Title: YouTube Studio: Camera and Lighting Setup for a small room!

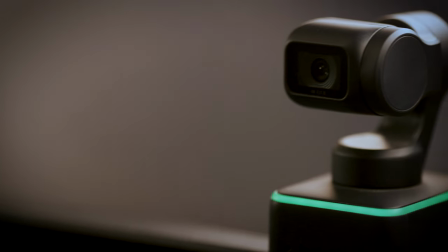I have an insta360 camera that I use I've been blown away with the results from that I think it looks really great if you're thinking of getting a webcam to film on give it a look I'm going to set it up now just so you can see the difference between this and the
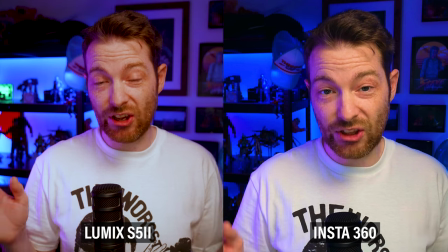insta360 so let's take a look at that so here you can see that the insta360 is a little bit tighter than the
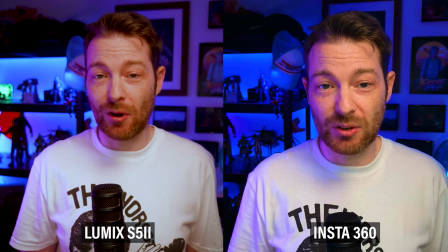lumix but it is a little bit further forward but still the lumix is going to be wider because it's got that 20 mil lens on there 20 to 60 zoom lens
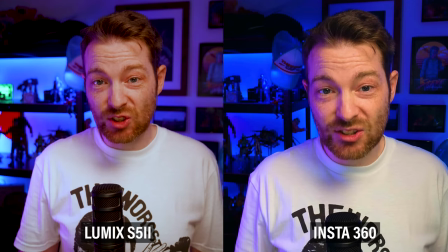the insta360 you can zoom you know you can get quite tight but i think
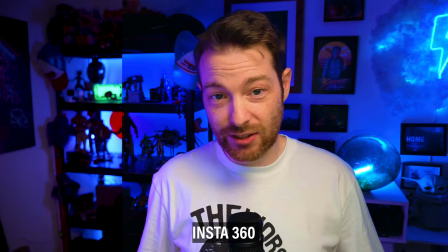overall you know the insta360 compared to the lumix like yes obviously the lumix
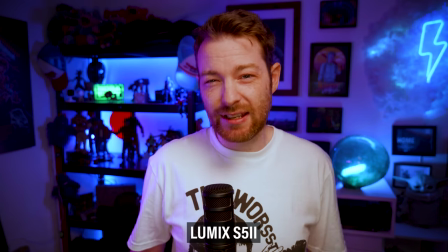is much much better but the insta360 is about 300 pounds so you
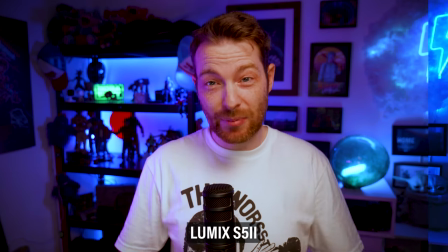are paying significantly less and for a webcam the insta360 i think is
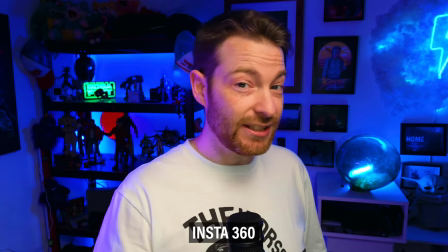great you can record up to 4k with the insta360 it does do hdr but i should mention that if you're shooting 4k you can't do
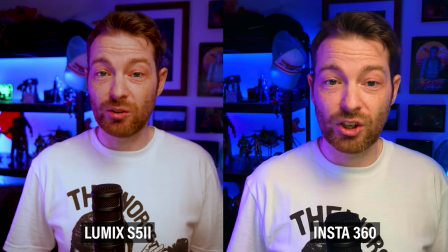hdr only in 1080p but i think that the files that come off this look pretty good you know you could absolutely get away with filming on the 360
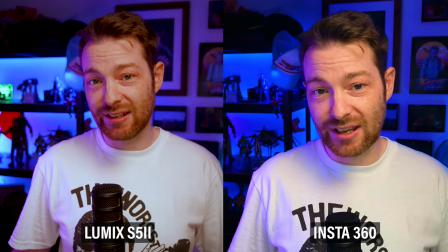you know eventually maybe if you want to upgrade maybe you want to go to a second hand used dslr that's something you could do further down the line
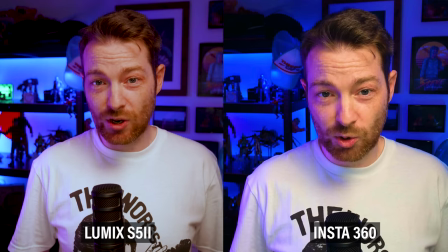but i have to say for the price the insta360 does look great now next i want to talk about the lights i have three lights that i use to light me so the first one i talked about it last week is the eye footage cob light and that's this one up here now the great thing about the cob light is that they're very small i got the bicolor version because i quite often like to tweak the color temperature and i think it's worth the extra money whatever it is 20 30 pounds just to get a light that's bicolor all of the lights that i have here at least change the color temperature some of them are rgb but this cob light my main key light that i use up here is just bicolor now my second light that i use and probably my favorite light that i've ever owned is the little aperture mc light i love this light it's magnetic you can stick it onto things it's quite small so you're not going to get the biggest light output but for just putting it there for a little fill light put it right under the camera keeps the light in my eyes i quite like to have a light in my eyes if i was doing like a normal three-point lighting setup i'd probably have it here but i just think it looks nicer straight on lights my face up nicely and yeah great little flexible light you can plug it in via usb it's got an internal battery they're about a pounds
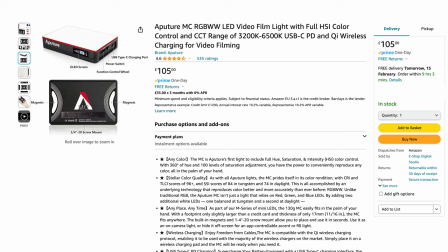roughly you could maybe pick one up second hand it always comes with me it's really small so it can fit in my camera bag a great little light now the
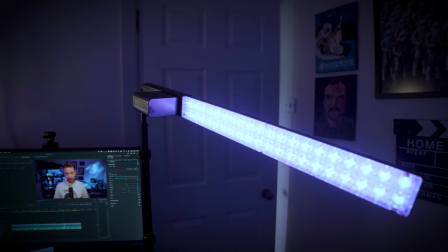next and final light and I don't always use this is a wand light this is a pretty cheap light you can pick these up you could probably get a similar effect from like an RGB panel light but I just quite like the wand light it feels a bit easier to put in places and because it's quite tall you can mount it sideways you can mount it lengthways and it lets you get quite a nice spread of light in this video I've chose to use it just to give me a little bit of a pink tint on this side just to make it a bit more
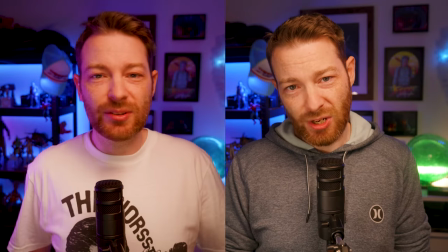interesting but for instance last week I didn't use it sometimes I do sometimes I don't but still a really good flexible light and the thing that I
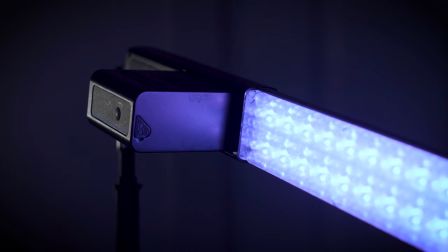love about it is you can power it from batteries NPF batteries and they last quite a long time but really flexible great light to use now
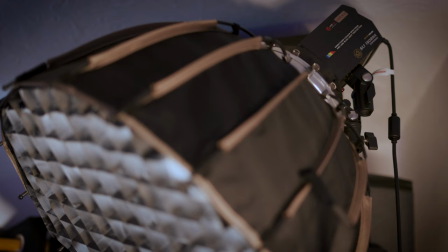before we move on from lighting I do want to talk about diffusion on my key light I have got a dome diffusion with a grid
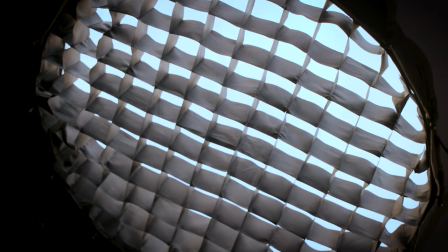on it what the diffusion does is it softens the light and what the grid does is it textures the light so it kind of breaks it up so it's not just an even spread. Now all of these lights are quite small and that's obviously because I'm in a pretty small room so I have to keep things as small as possible so that I can move them around and they're not going to take up too much room. So with the exception of this key light the rest are actually attached to the desk.
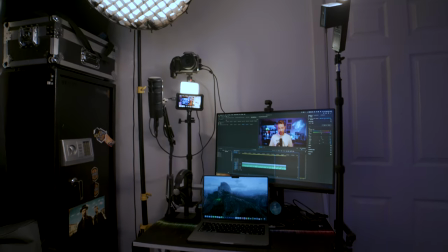The key light is on a stand and I can move that around and that's partly just because the stand that I had for it that attaches to the desk wouldn't reach. I needed something that could go a bit higher.